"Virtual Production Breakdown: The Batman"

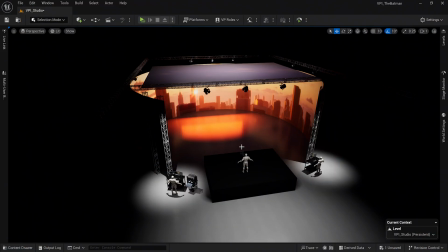[4:13]
And now I want to bring in that set with our characters on it, turn that on.
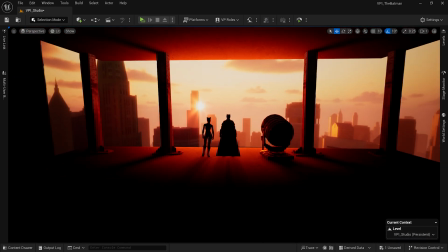[4:17]
And now you get an idea of what this really would have looked like. Now, obviously, this is not to scale at all.
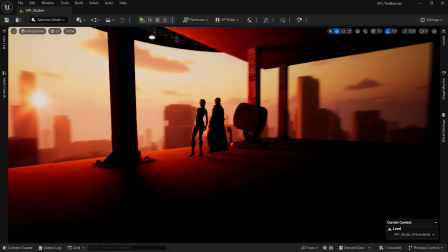[4:23]
It's just for demonstrative purposes. But this is what it feels like to be on a set.
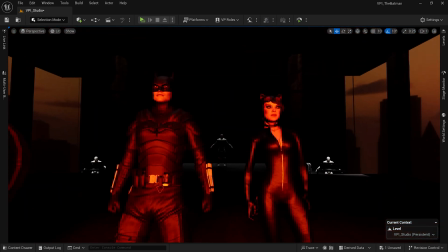[4:28]
You've got this large wall providing all this light on our characters, and this really is what you'd be seeing from outside of the volume.
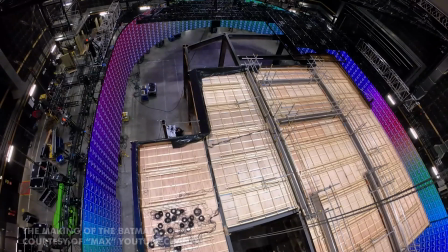[4:35]
So the Batman, they used a very, very large, wide LED wall that wrapped completely around the set.
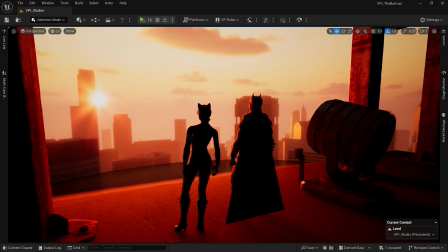[4:41]
This really does free you up to look any direction on set, but that has to be taken into consideration during the virtual art department phase of creating these environments,
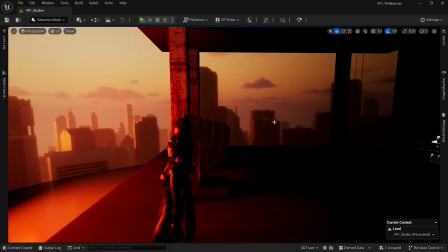[4:50]
because if you were to create an environment and it doesn't have anything over here, that's going to be a problem, and now you're gonna have to fix that on set.
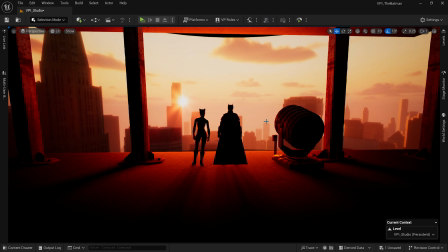[4:56]
So communication is key. You definitely want to know, okay, what is going to be seen, what angles, and you know, how much of the environment do we need to fill out with virtual assets.
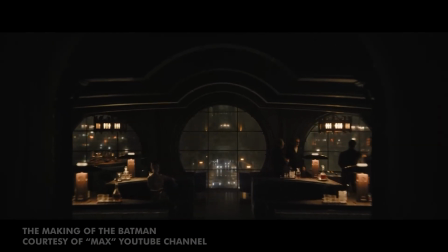[5:06]
Now for Falcone's hideout, they used a bit of 2d trickery in the behind the scenes.
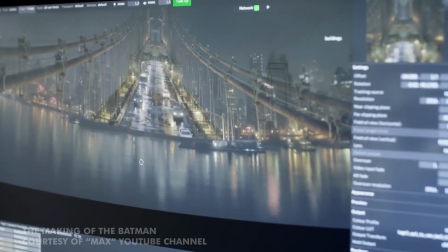[5:11]
We see what appears to be a two dimensional plate of cars driving on a bridge that is being projected in front of a city skyline.
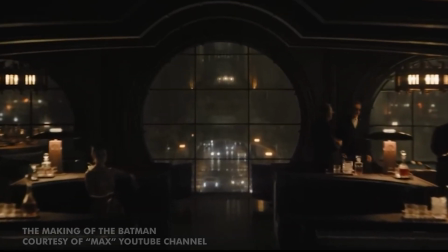[5:19]
This was clearly very well thought out because they knew you would only see the bridge through the main window in the scene,
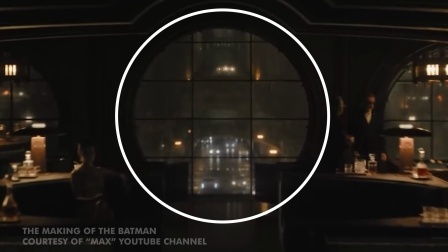[5:25]
meaning less of the virtual environment needs to be rendered. So this is a great example of how important pre-production is so that you can know as an artist where to focus your time and effort.
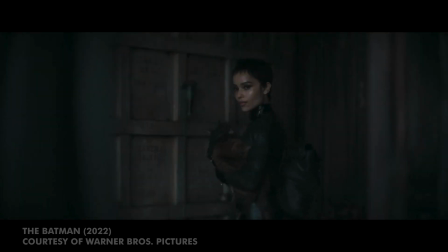[5:36] You're leaving. Jesus.
Now for the cemetery scene, they actually used the geometry of the physical set to their advantage, because one of the biggest things you have to consider with in-camera visual effects is how to hide the seam of the bottom of the LED wall.
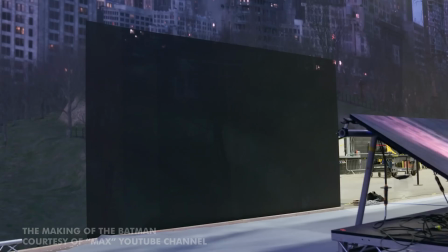[5:51]
The easiest way to do this is to build an elevated set that's higher than the bottom of the wall,
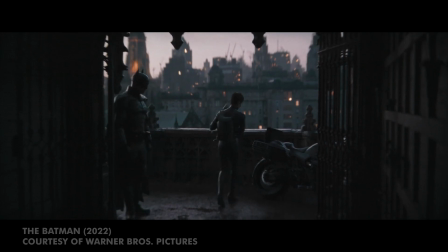[5:56]
but the Batman took it a step further and had a concrete wall that was going across the entire back of the set. Then all they had to do was fill out the foreground and the LED wall could do the rest.
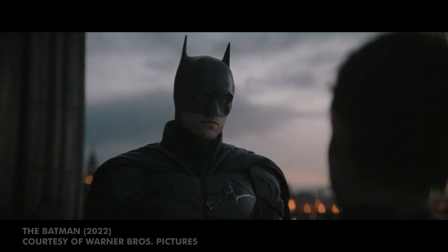[6:05]
And this is another scene where the LED wall provides the majority of the light in the scene, especially since they had an LED ceiling that perfectly emulated the overcast sky. So now let's talk about car process shots. This is one area of virtual production that has seen the highest adoption rate because it allows you to easily film scenes with moving vehicles with a lot less red tape and way more safety.
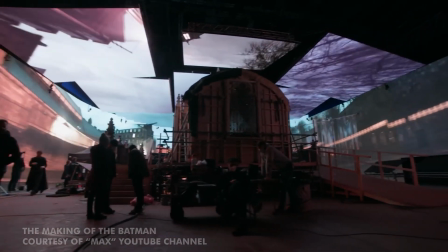[6:27]
And the Batman has some of the best car process shots using an LED wall that I've ever seen.
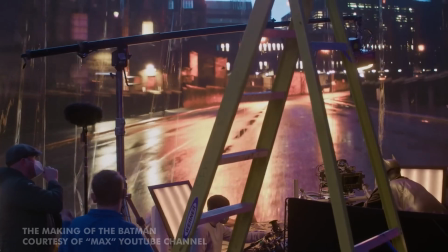[6:32]
The car chase between Batman and the Penguin is a great example of this.
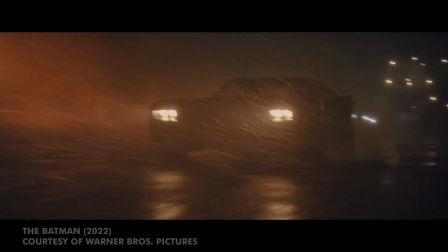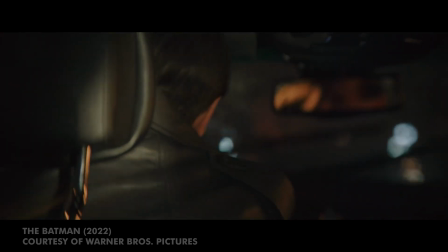[6:42]
Because of virtual production, we are able to see our main actors up close in these dangerous scenarios,
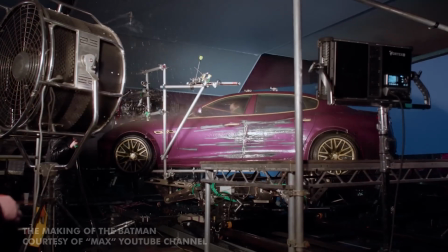[6:48]
and they were even able to have rain hitting the cars for added immersion. This allows us as the audience to focus on the actor's performance and not be distracted by something like green screen or CGI.
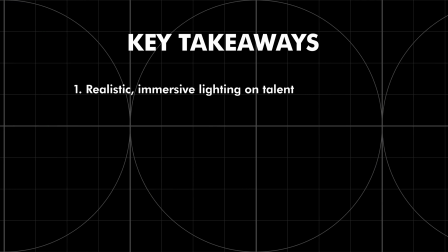[6:59]
So what are the biggest takeaways and advantages for all this? Well, for one, they were able to achieve realistic, immersive lighting on the actors.
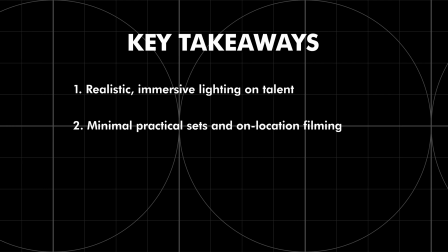[7:07]
Then they were able to minimize set builds and filming on location,
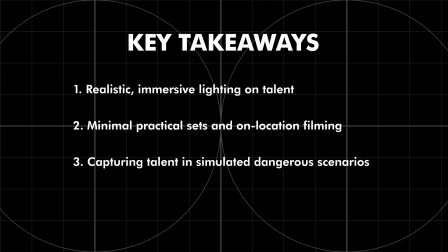[7:10]
and they were also able to capture the main actors in dangerous looking scenarios while under safe working conditions. These are all major advantages to virtual production, especially when time, money, and safety are always a factor. So that's it for today, guys. Thank you so much for checking out the video. And I'm really excited to do more deep dives like this into other film and TV shows that use virtual production. If you like this content, be sure to subscribe. And hey, if you know of a TV show or movie that use virtual production that we should do a breakdown of, leave it in the comments below. And if this is your first time checking out the channel, welcome. We're glad you're here. We're dedicated to bringing awareness to virtual production and building up a community where others can collaborate.
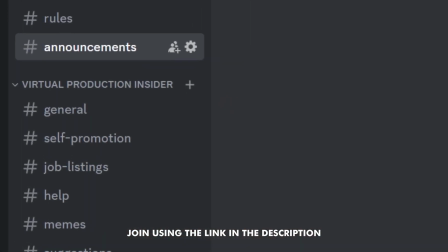[7:50]
And that's why we created the Virtual Production Insider Discord server. You can check that out using the link in the description below. It's a place where you can come and ask questions, collaborate, and even get feedback from your peers. As always, I'm David Stapp with Virtual Production Insider, and we'll see you next time.